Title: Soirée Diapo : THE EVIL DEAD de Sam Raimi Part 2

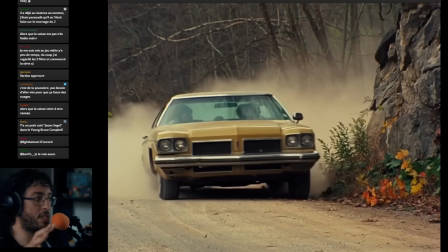[7:52]
C'était compliqué de trouver une cabane qui convenait au Tennessee, dans le Michigan. Il y a plus de chances qu'ils en trouvent une au Tennessee. Et aussi, ils se disent, le temps va être un peu plus clément. Il fera moins froid au Tennessee. Donc, ils descendent dans le Tennessee. Sauf qu'ils descendent dans le Tennessee lors de ce qui est considéré comme un des hivers les plus froids.
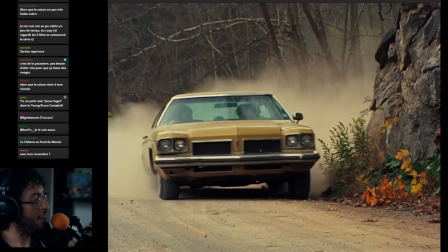[8:10]
À l'époque, c'était même, je crois, l'hiver le plus froid de l'histoire du Tennessee. Et par contre, c'était un des hivers les plus doux dans le Michigan. Donc déjà, ça fait « Ah merde, c'est la poisse ! » Donc c'est la poisse de ouf, donc déjà, il commence à faire froid, c'est compliqué. Ils vont essayer de trouver des cabanes...
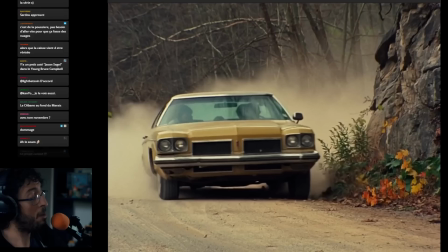[8:25]
On en parlera après, je vais continuer à décrire un peu ce qui se passe, et ensuite, dès qu'on arrivera à la cabane, je vous raconterai l'histoire de cette cabane qui est complètement ouf.
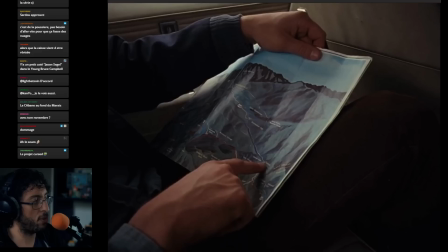[8:31]
Mais donc, pas de chance. Mais c'est assez amusant de voir que du coup, il y a un parallèle entre les personnages et les gens qui font le film. Ça, c'est intéressant. Donc là, on voit qu'ils pointent des endroits du Tennessee pour bien montrer que c'est complètement paumé. Alors, je ne suis pas assez fort en géographie des Etats-Unis pour vous dire exactement où ça se trouve, mais en gros, ça va se trouver par là.
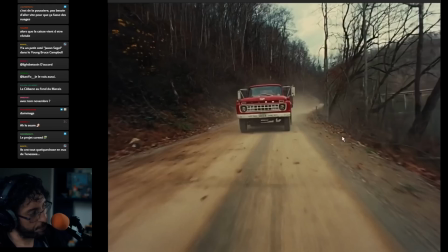[8:46]
Donc là, ils sont en train de rouler.
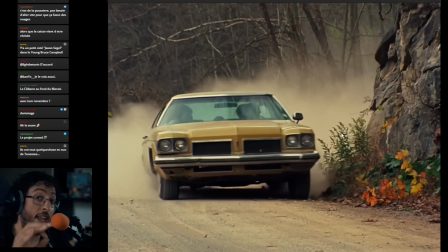[8:48]
Et il y a un montage parallèle déjà qui s'opère entre des plans de eux dans la bagnole, donc ça s'est utilisé aussi pour décrire un petit peu les relations entre les personnages et leur identité,
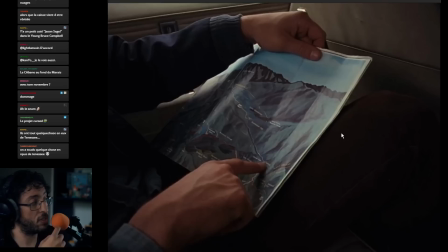[8:57]
qui est à l'état de squelette rachitique, c'est vraiment très peu développé,
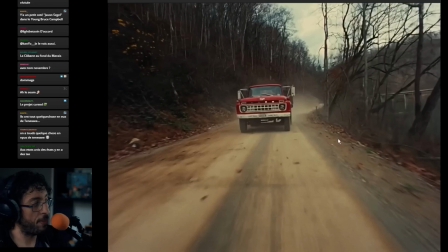[9:02]
mais quand même, on prend un petit peu connaissance des personnages qui roulent, et c'est monté en parallèle avec ça, qui est un truck, donc un camion de tracker, qui fonce vers eux qui est filmé un petit peu en mode duel, c'est un peu flippant ça représente un danger et en parallèle donc il y a un triple montage parallèle entre
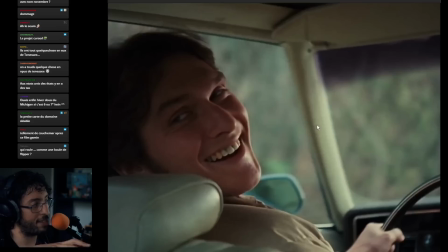[9:20]
eux ce camion qui arrive en phase 2 et le démon la force qui se balade et ses vues subjectives on comprend que les personnages sont définis par quelques traits de caractère mais qui sont vraiment rachitiques qui sont très peu développés lui on voit que c'est un peu un douchebag Scotty c'est un petit peu le douchebag
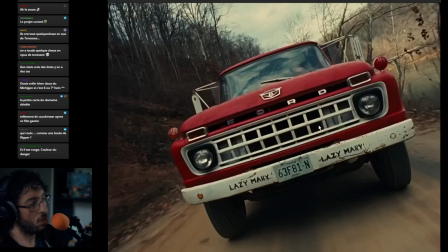[9:38]
le mec qui arrête pas de faire des vannes de merde à la con du groupe et qui a l'air d'être un peu un tocard. Donc ce que je vous dis, il y a un moment un petit peu montage parallèle. On voit déjà qu'il y a des idées de mise en scène qui vont se répéter ensuite dans le film, notamment ce côté, la caméra qui débule pour montrer
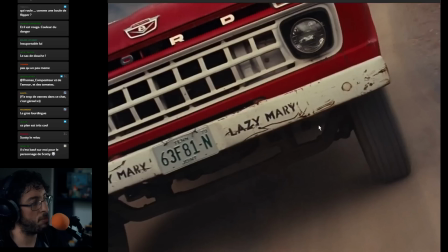[9:57]
une menace, quelque chose d'un peu effrayant. Donc on voit que là, la caméra n'est pas droite. Un truc qui sera utilisé plein de fois et parfois de façon très créative.
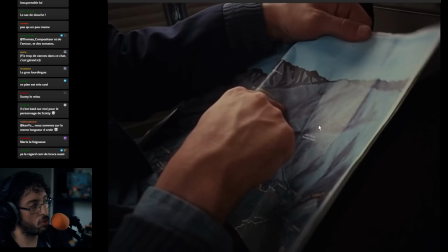[10:03]
Mais déjà, il y a les premiers balbutiements de ce type de technique-là, quelques petites private jokes, etc. Et il se retrouve, en fait, L'idée, c'est de te faire comprendre qu'ils sont dans un environnement hostile
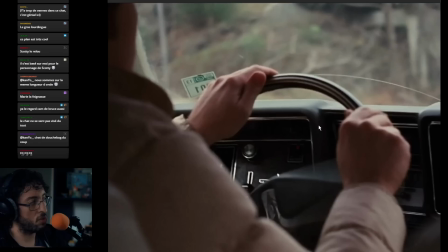[10:13]
qui est représenté par ce truck et que la force peut influer sur eux. Là, en l'occurrence, je vous ai mis ce screenshot-là parce que la force s'approche de la bagnole et donc permet à la bagnole de déraper.
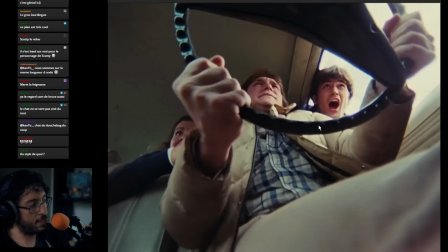[10:28]
En fait, fait déraper la voiture. Scotty perd le contrôle de la bagnole et le volant se met à tourner, ce qui manque de causer un accident avec ce fantastique plan qui est super chelou parce que du coup, je me demande dans quelle position vraiment est Bruce Campbell dans ce plan-là,
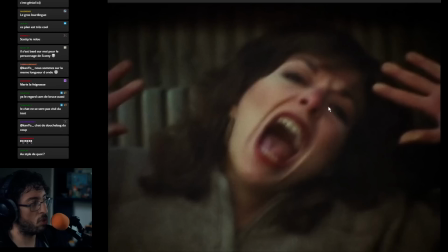[10:40]
c'est trop bizarre. Mais du coup, il y a ce plan-là qui est un peu créatif quand même, qui est assez cadré, qui est assez rigolo et qui est le moment où ils perdent un petit peu le contrôle.
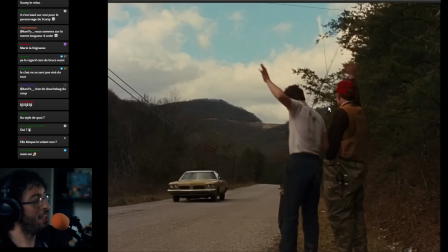[10:47]
Il y a ces montées en parallèle avec des plans qui tremblotent un petit peu de personnages qui flippent et tout.
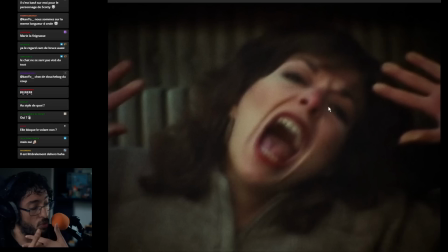[10:53]
Et il manque de, alors j'ai oublié de prendre un screen de ça, mais il manque de percuter en fait le camion qui leur arrivait de face. Ce qui est assez amusant parce que du coup, ça va aussi être la retranscription de quelque chose qu'ils ont vécu en vrai. Puisque en fait, quand ils arrivent au Tennessee, ils se rendent compte déjà du côté un peu rough des gens qui sont symbolisés par ce truc-là, par ce camion-là. Et ce qui est assez intéressant aussi, c'est que dans le premier scénario du film, qui du coup n'est pas le scénario qu'ils ont utilisé pour tourner, mais qui est le tout premier scénario de Evil Dead du film, alors je parle de souvenirs, je ne l'ai pas relu, j'en suis encore une fois désolé, mais je crois de mémoire qu'il y avait une scène qui était en mode à la délivrance, ou en mode tous les films d'horreur de l'époque, que ce soit tronçonneuse, tout ce que tu veux. Il y avait une scène où ils rencontraient un pompiste qui les faisait flipper en mode vous allez vraiment aller par là-bas parce que attention ça fait peur. Et il y a un mec qui joue du banjo, il y a genre un redneck qui joue du banjo dans le scénar de base à la délivrance.